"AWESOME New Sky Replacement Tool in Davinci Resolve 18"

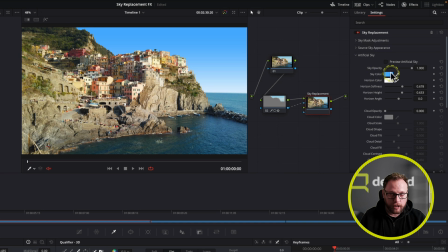Perhaps the sky's a little bit more saturated, and actually we can change the sky color at any point by simply clicking on our color picker and obviously changing the sky to whatever we want.
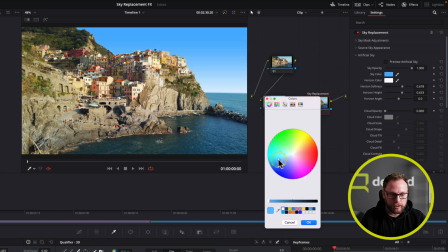If I just reset that, and maybe what I might want to do is maybe just reduce the saturation on it a little bit, make it slightly more realistic,
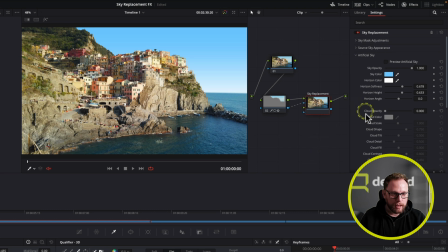perhaps there, so it fits and just blends with the image a little bit better. But now we can add some color and interest and detail to this sky by adding some clouds.
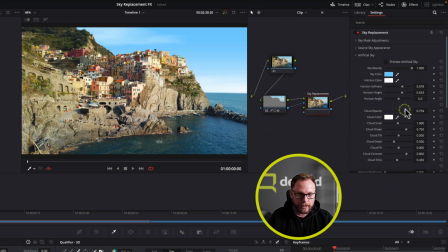And you can see cloud opacity is off. So let's just dial the cloud opacity on, and we'll start to see some clouds appearing in the sky. We're going to take the scale, and we're just going to just change the scale to bring a few more clouds into the mix. I'm going to change the shape ever so slightly. Just again, you can have a sort of a squashed cloud, or we can have a sort of slightly more round and fluffy cloud.
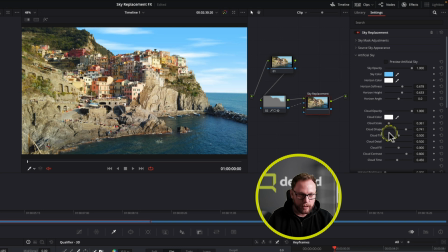And we're just going to change the scale again. And this is a little bit of a finesse. You can obviously play with this to be as creative as you want to. If you want to tilt the plane that the clouds are on, you can do that as well. I'm going to add a little bit of detail back in. But you can obviously go too far. With lots of these things, it's about subtlety. And so sort of less is more in most cases.
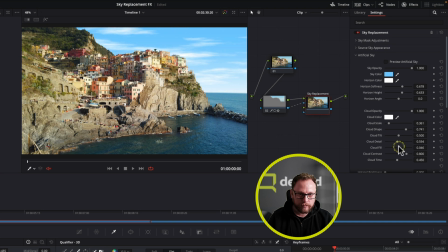You can actually fill the clouds in, or kind of remove them as well. So we're just going to fill in a little bit of cloud there, and we're going to just maybe reduce the contrast a little bit, just allow the clouds to sort of blend a little bit more neatly with the rest of the image. And with the cloud time slider,
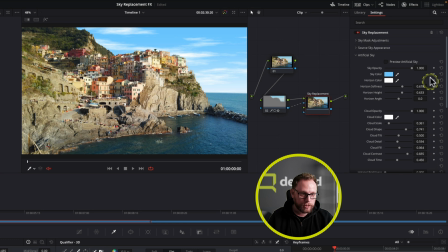what you can actually do, and all of these are keyframeable, so if you wanted to, all of these parameters could be adjusted and keyframed over time. The cloud time actually allows us to sort of manipulate the way that clouds look in the sky and how they move through the sky. And again, if you keyframe that, that could look pretty amazing.
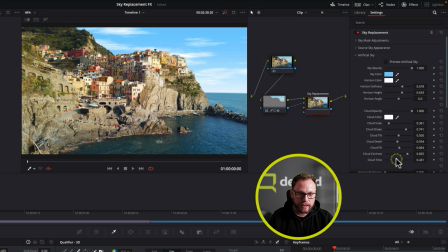But what I'm actually using it for in this instance is just to find a particular frame that I like to use for my sort of stock cloud here. So I'm just going to move that until I get sort of a nice looking one for my particular shot. Something like that I think I quite like. So we're going to leave it there for the sake of this tutorial. That's really good. You can actually add a hotspot in if you wanted.
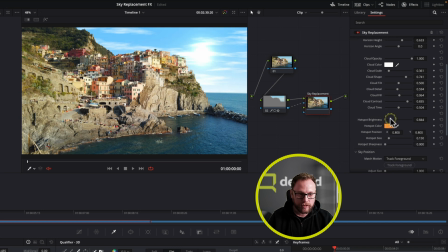So for example, you had an image where there was the sun and you needed to, you could actually have the sun in and then track the sun so that it actually kind of gave that look back, which again is pretty cool. Haven't really experimented with that very much, but that's what you would do with that. And there we go. We've got a really cool looking sky.
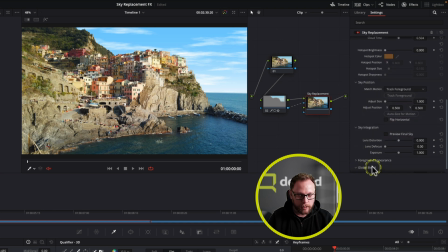And if we wanted to come right down to the bottom, you can actually use the global blend slider to then blend it back between the two. So you can really get an effect that has something quite pleasing, but also looks quite realistic as well.
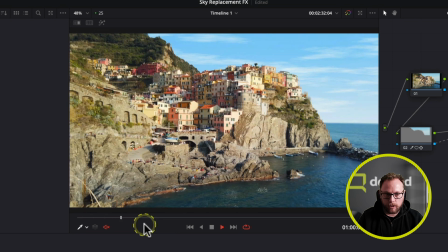Now, if I just play forward on here, one of the problems you might notice, and this hasn't got a lot of movement, but in this case,
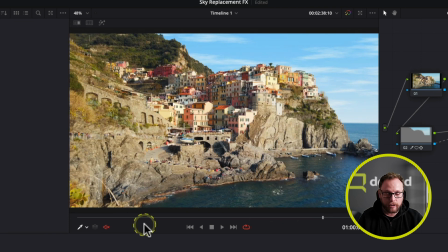we've got an issue because our foreground and our background are not really moving correctly. The foreground's moving, the background's staying still, and obviously that wouldn't be the case.
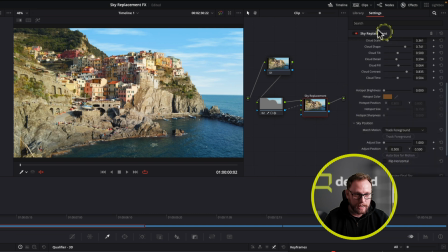So what we need to now do is use the sky position parameters, again, inside the sky replacement tool, to, again, match the motion and do that.
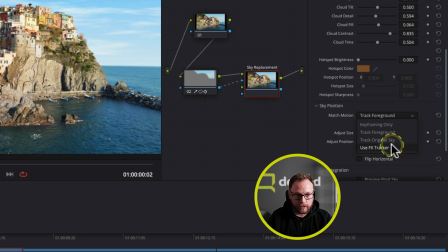So in this instance, I can track the foreground, I can use keyframes, I can use an FX tracker, or I can track the original sky.
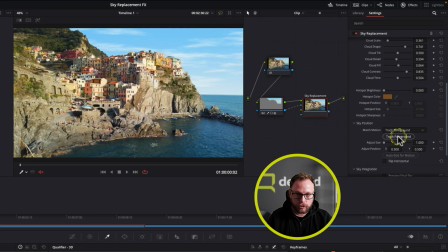In this case, I'm going to track the foreground, and I'm going to just track the foreground like that. That'll quickly go away and track the foreground.
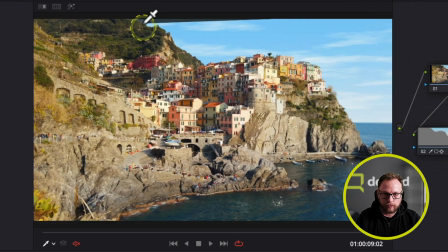And one of the things you might notice is just we're getting a small issue up in this top corner here,
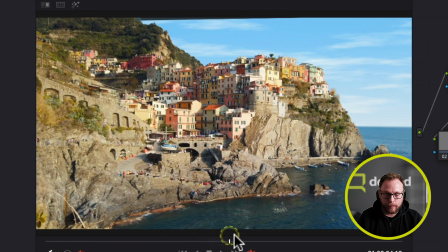because obviously as that's trying to manipulate the background plate to sort of fit the movement that we're now telling it to,
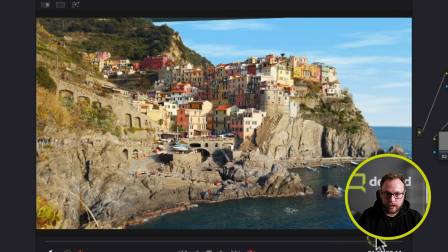obviously we're getting some issues with that. So we need to fix that.
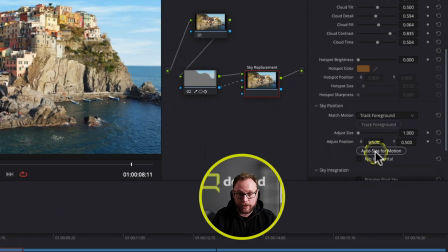And the great thing is it's very easily fixed because there's a button here, again, that says auto size for motion.
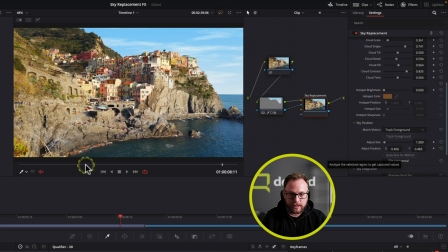We're gonna simply click it and it just resets itself and away we go. Now I have had some issues with this particular tool and the way that it matches the motion, and it depends on how much movement there is in the camera. Sometimes it works really well, sometimes it's not so good. And I'll show you a couple of examples in a minute. But yeah, there we are.
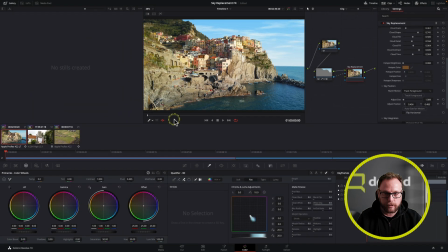We've got a sky, and if we watch it through, I'm gonna make it big.
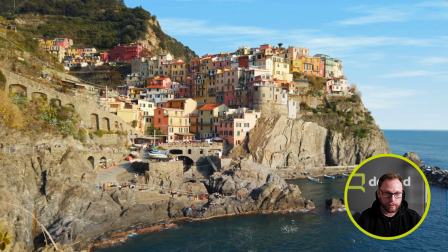That is a pretty awesome sky replacement where we've created a nice,
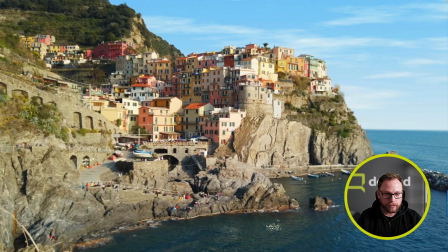realistic sky that's a little bit more subtle and it's got enough detail to make it look like it's real.
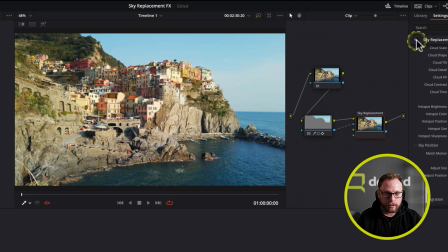And again, we'll just do the before and after again. Before and after. Pretty cool. And that really didn't take too long. And hopefully with this tutorial, you'll be able to do it yourself very easily now.
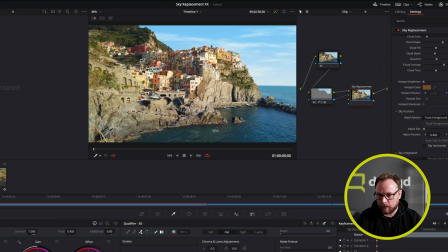So there we go. Let's just look at these couple of other selections I've got for you to have a look at.
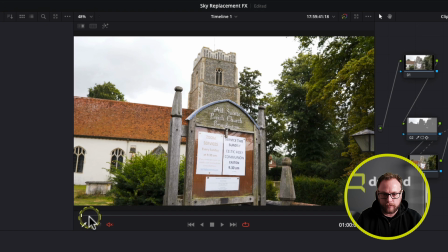Here is another shot that we had. So we had a horrible sort of overcast sky. There we go.